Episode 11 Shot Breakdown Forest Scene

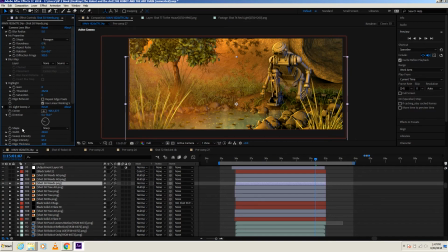[4:18]
This is kind of what comes out. Just add more depth to the image. Ambient occlusion. Second ambient occlusion, just give it more weight to it. Now this is a blue light coming in from the right, just to help contrast with the left.
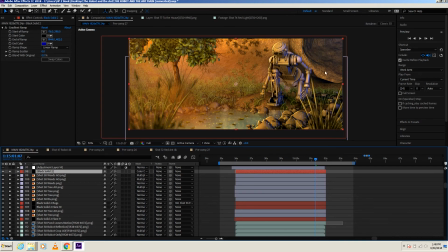[4:37]
Just to give it a coldness, just to reinforce that he just came from the upper world down to this warm world, and it's still just have a cold feeling outside, and also helps separate the two halves.
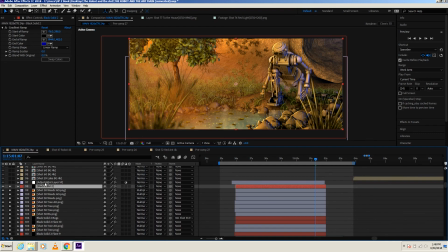[4:50]
It also adds more color, more saturation. Finally, this is the final adjustment level.
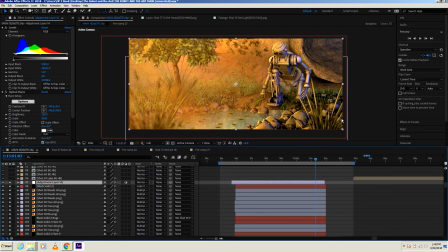[4:58]
Just brings out everything up, makes everything brighter. And there it is. That's the image. So I'm going to do a RAM preview so you guys can see what it looks like.
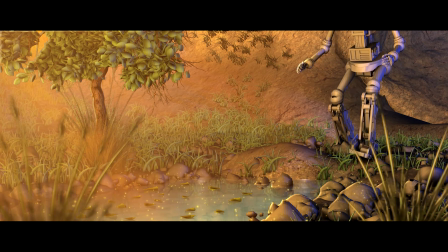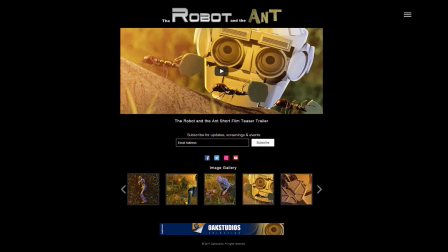[5:13]
And for more information, head over to the Robot and the Ant website. Be sure to sign up for updates, and thank you for watching.